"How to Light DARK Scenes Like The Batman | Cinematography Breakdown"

Hey, what is up guys? Eric Thane here from Cinema Mastery, and we are back with another cinematography breakdown. Haven't done one of these in a little while, and you guys used to always really like them, so I figured why not jump back into it. Only we're going to do things a little bit differently today. Instead of breaking down something that I shot, I'm going to be breaking down some scenes from The Batman, which was an incredible movie. The cinematography is just absolutely incredible. So I pulled a few stills from it that I want to take a look at, and we're just going to kind of break down what's going on with the lighting and what it looks like. So let's go ahead and jump into it. First things first with this breakdown, I want to make sure that it is known that I don't feel like I am in any way, shape, or form qualified to be telling you how the Batman was lit. This is obviously shot by Greg Fraser, who is one of the best DPs in the world. Certainly one of my favorite DPs. At the top of the industry right now, he is shooting some incredible, incredible stuff. And honestly, I think that the cinematography of the Batman is probably some of the best, if not the best, cinematography ever. That is my opinion. I just think it is absolutely phenomenal. It's crazy what he did here. I love how dark it is and how dirty the frame is and how everything. It's just so awesome. So this is really great. Just to be warned from the very beginning, I haven't looked at any like behind the scenes photos or videos or footage or anything like that. So I don't know how this was lit. I don't know what gear they were using or anything like that. And that's actually on purpose because I don't really like the reviews where you go in and you go, well, they used this here and then this piece of gear here and that kind of thing. What happens is when filmmakers see that, they tend to think like, oh, well, I need that camera and that light and that diffusion. But the reality is that everything that I'm going to be showing you here can be done with like household items or with cheaper gear, because it's not about the gear, it's about the techniques that you use to get these looks. And so what we're going to do is I'm going to be analyzing these frames and just looking at it, and we're going to be looking for the light. Where's the light coming from? What does it look like? What's the quality of the light? How is it working? What is probably going on there, and how are they creating that, and how can you create that, more importantly, at home with the gear that you have? Because ultimately, I think as a cinematographer, that is one of the most powerful skills that you can learn, is the ability to analyze a frame and to be able to extrapolate from that frame what is going on so that you can replicate it in your own work. So with that being said, let's go ahead and jump into a few of these awesome frames from the Batman.
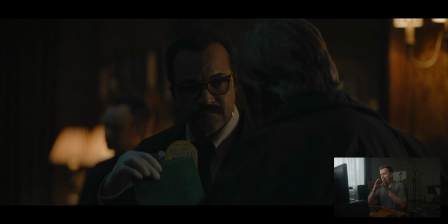Okay, so with our first frame here, you're gonna notice right off the bat, we are looking at some very dark cinematography. That is kind of gonna be the theme of this video, because when you think of the Batman and the cinematography of the Batman, you think dark, right? It's very dark. It is probably some of the darkest cinematography out there, as in like really dim light levels.
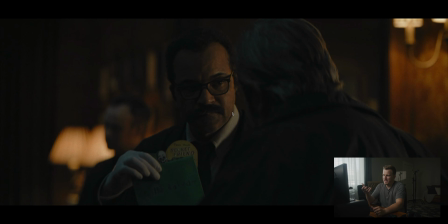And honestly, personally, I just love that about it. I love the way that Greg Fraser's worked with the shadows here and brought out this richness in the shadows, because even though it's dark, it doesn't feel underexposed, right? We still feel like there's plenty of exposure there. Like watching it in the theater, I never noticed that it was too dark or that I couldn't see anything.
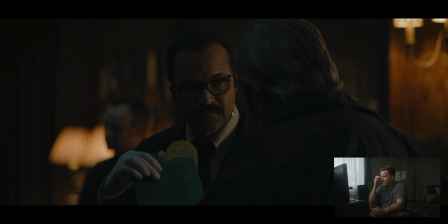And so we'll kind of talk a little bit about why that is. But in this first shot, we've got a few different light sources going on here. So number one, obviously we can see our key light on our main talent here coming from this direction. We've got some practicals. There's a couple of lamps in the background there, and then one up here in the right corner.
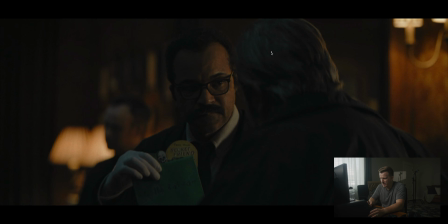And so we've got some practicals going on, and there's one other light source that I'm seeing here that is kind of this soft blue. You can see a little bit of it on this guy's head. You can see a little bit of it on his glove right here, even a little bit on this guy's forehead as well. So there's a little bit of a blue coming down. So let's kind of figure out what's going on here.
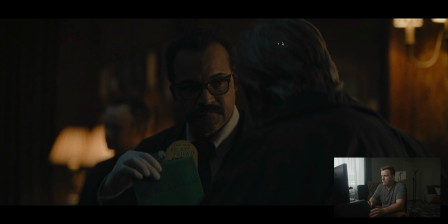So for our key light, we've obviously got some nice motivated light coming from this lamp. Okay, motivated by the lamp. So it looks like the light is coming from that lamp, but in reality, we probably have something like a 4x4 diffusion frame with a light source behind it that is giving us this light on his face here.
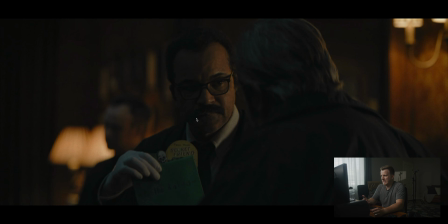Now, the reason why this is so important is because we want this light to be motivated so that it looks like it's coming from that lamp.
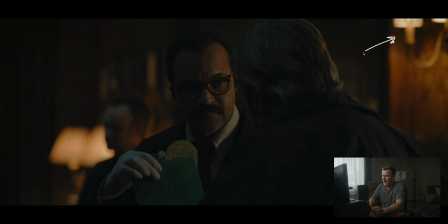But if you really pay attention to it, that lamp is actually behind him, so it wouldn't be wrapping all the way to the front side of his face. You can see a little bit of light there. And so what we're using is a little bit of diffusion and a
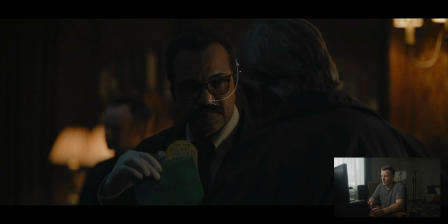light source here to wrap that light around his face so we get a little bit more. Otherwise, we just have like a little kicker on the side of his face, kind of like what we're getting here. See? So we're wrapping that light using a tungsten source to match the tungsten quality of this lamp here.
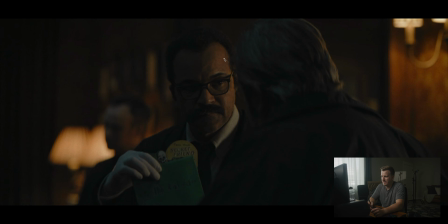And using something, you'll notice that there's a nice soft gradation across his forehead. It's not a hard line, which shows us that there's a little bit of diffusion in front of it. So I'm guessing something like a 4x or something like that that's just outside of frame here, and we're using a light to wrap that around.
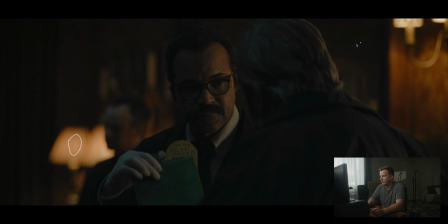Now, obviously we have some practicals in the background. Those are just being controlled on a dimmer so we can get them at the levels that we want. And then let's talk real quickly about this blue light. So This here, this blue light you're seeing on this guy's head, and then over on this guy's forehead, on the glove as well, even a little bit on his collar here.
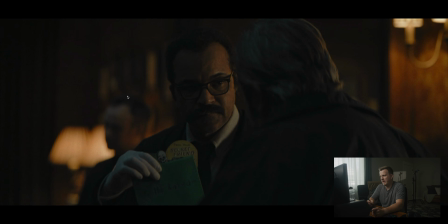So this is a light that is motivated by the outside light. So we've got kind of a nice like orange and blue color contrast going here, which are complementary colors, obviously, so that's gonna create a nice color contrast in your scene.
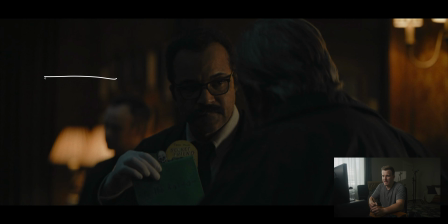And so if you look at other shots from this scene, you'll notice that the windows over on this side of the room have this blue light going on outside because it's nighttime. We're kind of motivating moonlight coming through the window. And so it's gonna be a somewhat soft moonlit look, as if there's just moonlight coming through that window.
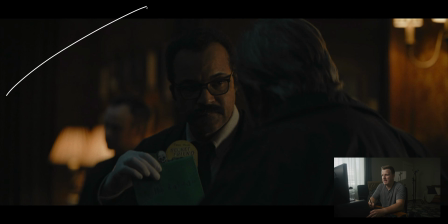So the way this is being achieved is most likely some sort of diffusion frame up high, a big one, probably, considering how soft this light is. Although it's not, I guess it's not like extremely soft. If you look at the line between the light and the shadow on his glove here, it's not wrapping all the way around.
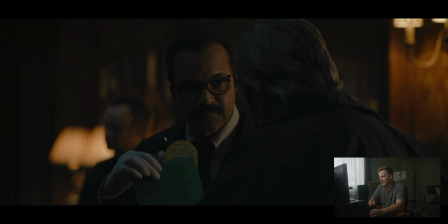We've got a little bit of a line there, so it may not be really that soft. Maybe it could be just like a 4x up here. So we've got a blue light source, daylight balanced or somewhere around there, maybe something like a sky panel or something like that. That's just like a panel light, and then we've got some diffusion up high, up above our talent.
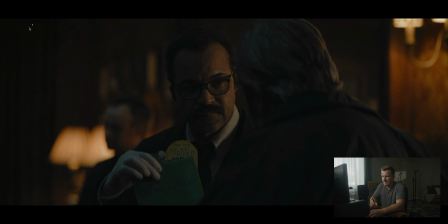And considering the direction of it, I'm guessing it's kind of like this at this angle. Okay, so that's what's going on there in terms of the lighting. Now you notice that, like I said, we're really dark. These skin tones, I'm not looking at a meter right now, but I'm guessing these aren't coming in more than like 30 or 40% IRE.
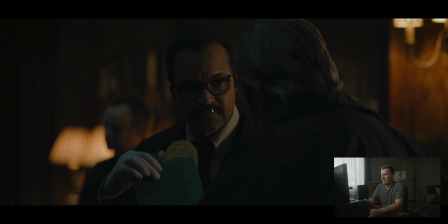This is a really, really dim scene. And I think the key takeaway from this is like, don't be afraid of going dark in your scenes. Like if it makes sense, it's okay for things to be dark. I think a lot of filmmakers starting out are afraid to make things dark. You see a lot of people talking about how like your histogram has to be right in the center, right? And you've got to have good exposure and all that kind of stuff. But the reality is that, you know, there's a lot of movies that are shot really dark, right?
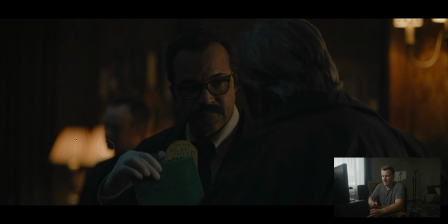And even the brightest spots in this scene are not even like close to clipping or pretty dim as well. So the question is though, if you're going to shoot dark like this, then how do you get a scene that looks, you know, properly exposed, that doesn't look underexposed? And the key really is to have a good range of shadows and highlights.
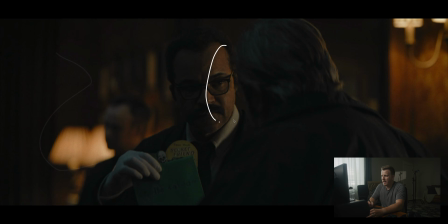So even though we've got a lot of shadow in this scene, it is mostly shadow, and we've got our skin tones in a very, you know, mid-range and even low mid-range, the reason why this doesn't look underexposed is because precisely we have these practicals in the background that are closer to the top of the range. And so what that's doing is it's giving us an overall look that is a good range of values from shadow into highlight, instead of just having everything be dark.
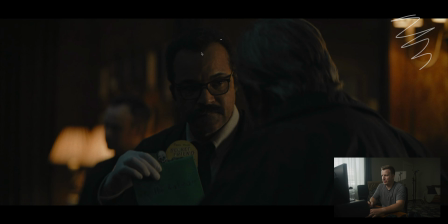If you didn't have these, if you scratch those out and all of this, and it was just this, if you can imagine, you put your hands in front of it and just, you know, look at it, it would actually look like a dark, kind of underexposed scene. And so it's because of those practicals that it feels that way. So when you're shooting your stuff, you know, pay attention to that.
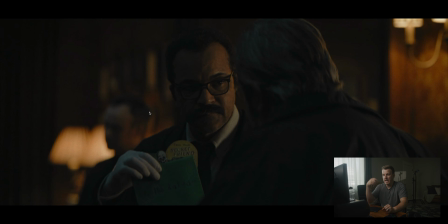If you've got a dark scene, one really easy way to make it feel not underexposed is to add some practicals, add some bright highlights into the scene to help even out your range of values.
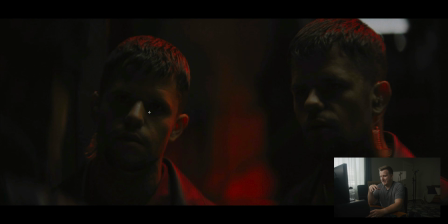All right, so moving on to the next scene. This is another really cool shot with some interesting lighting going on. So we've got basically two light sources, not counting this practical in the background here. But on these guys, we've got this red happening on top of their heads, and then of course in the background as well, on their shoulders here.
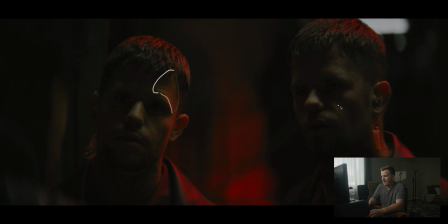And then we've got this really soft light happening on their foreheads, just kind of coming down from above.